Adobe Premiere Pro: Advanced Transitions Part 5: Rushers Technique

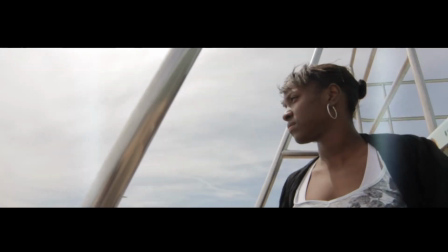[0:01]
This tutorial is brought to you by
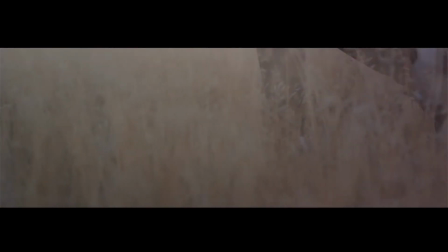Hey, what's up guys? My name is Josh and a Bakre and welcome to Olufemi tutorials
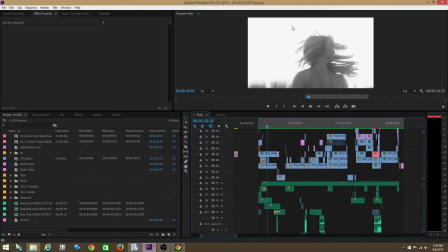[0:24]
Alright guys, so check out the last transition for now in this advanced Transition series.
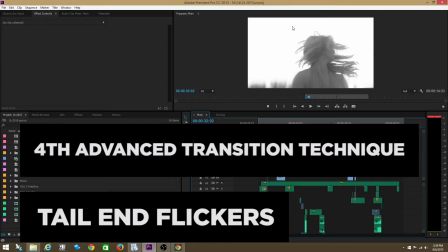[0:31]
I'm taking note.
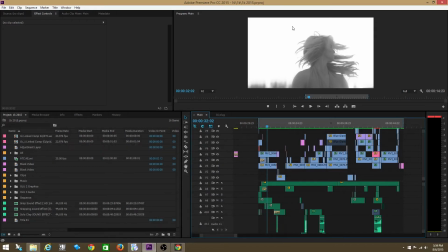[0:32]
I may add more to this series later, but for now The last transition is going to be the rusher. This is something I call the rusher anyway I'm going to play through this video and Tell you when we get to the rusher transition
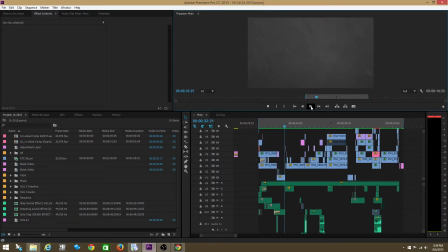[0:48]
If you can dream That's it right there see this this road. It's I don't know if you can tell this is actually a road I literally pointed the camera down when someone else is driving and I just filmed the street and
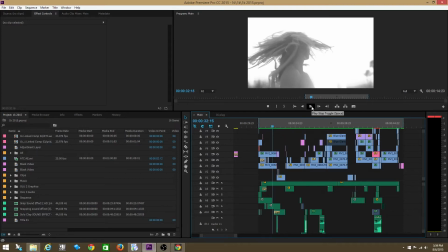[1:01]
Watch how this kind of looks when you put this this road in between two clips
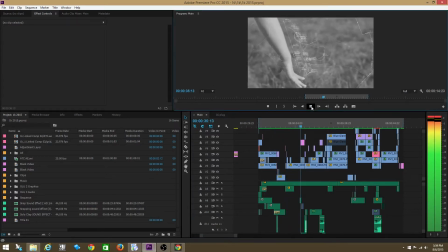thoughts your aim if you can see the road again here it is again you can meet with triumph and disaster and honestly the the
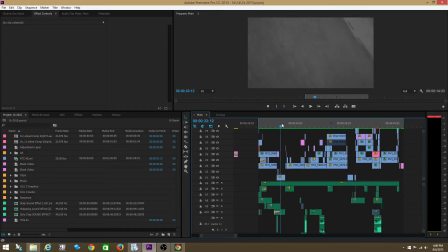[1:22]
best way to explain this is it just seems to pull you into the next clip
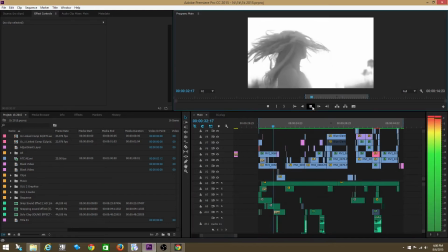[1:27]
you're doing something right here if you can dream you add the road you
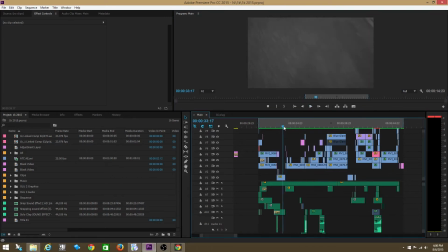[1:32]
add you know i just added like a racing car sound you can add you know a rocket you know engine sound um this this effect This is something I just figured out. It just seems to pull you actually into the next clip. This is actually a transition I didn't make up myself.
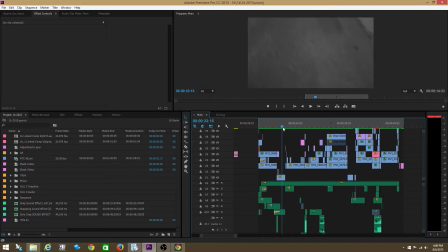[1:50]
This is something I, if you guys watch, if you guys look at a lot of Hillsong videos from Hillsong Church in Australia, they love to add this effect. And it's crazy.
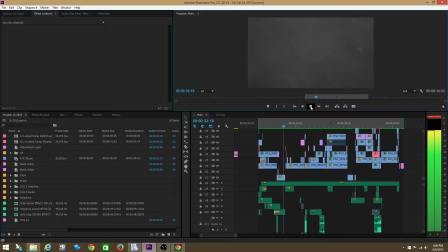[2:04]
I think they do it really well as well. But you can dream you actually don't need to even use a road another way you can do it is you can have a camera
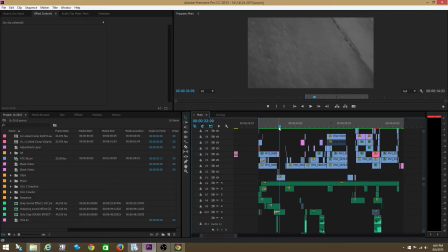[2:14]
Literally on a tripod and then literally just pan that camera as fast as you can So literally all you see is a bunch of you don't see anything you just see like just blur because you're panning the camera So fast put that footage into Premiere Pro your video editor
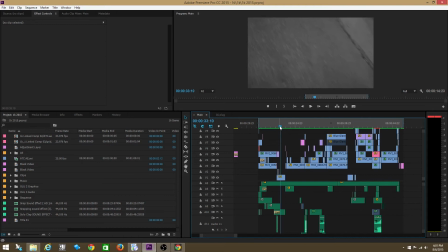[2:31]
any video editor and then speed it up even more speed it up like a thousand percent and what you're going to do is you're going to have the same kind of effect it's
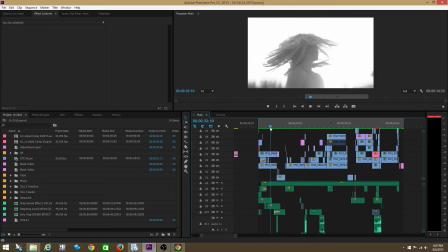[2:38]
just like a really quick blur and what it does is when you put it in between two clips
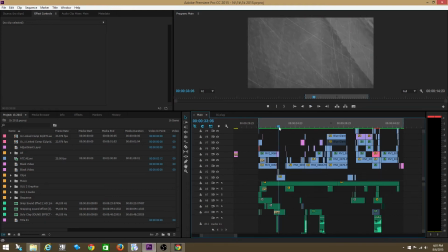[2:43]
it's like a it just gives you a really cool transition one thing you don't want to do is you don't want to use it for too long you want it to maybe use maybe i don't know maybe five six frames that's just a guess but just kind of for any of these uh transitions you got to really make sure that you're not
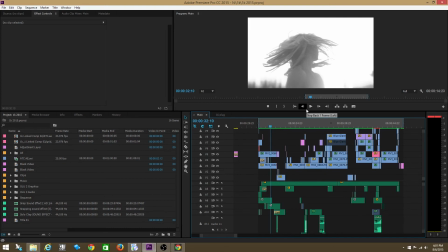[3:01]
letting them you don't want them to be seen for too long in
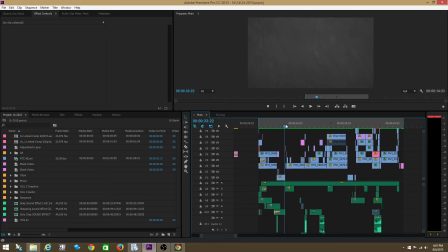[3:06]
my opinion this is actually even kind of a long transition longer than
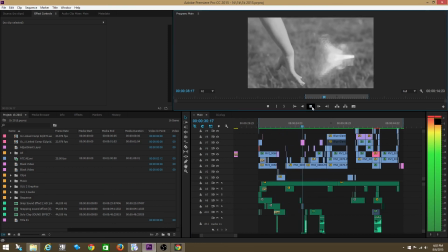[3:10]
I usually do it you can dream and not make dreams your master and that and these transitions I call them
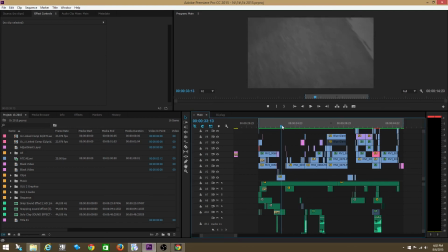[3:18]
rushers and I'm not even sure why I just kind of made up a name that kind of seemed to reflect what they were doing they kind of give you a rush when you're
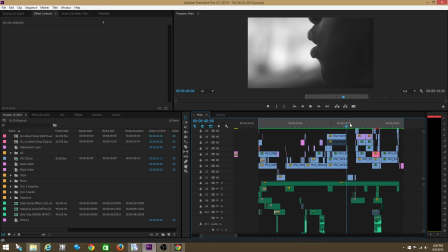[3:27]
looking at them yeah thanks so much for watching this advanced transition series guys look out for more videos I'm going to be uploading more and more every week thanks so much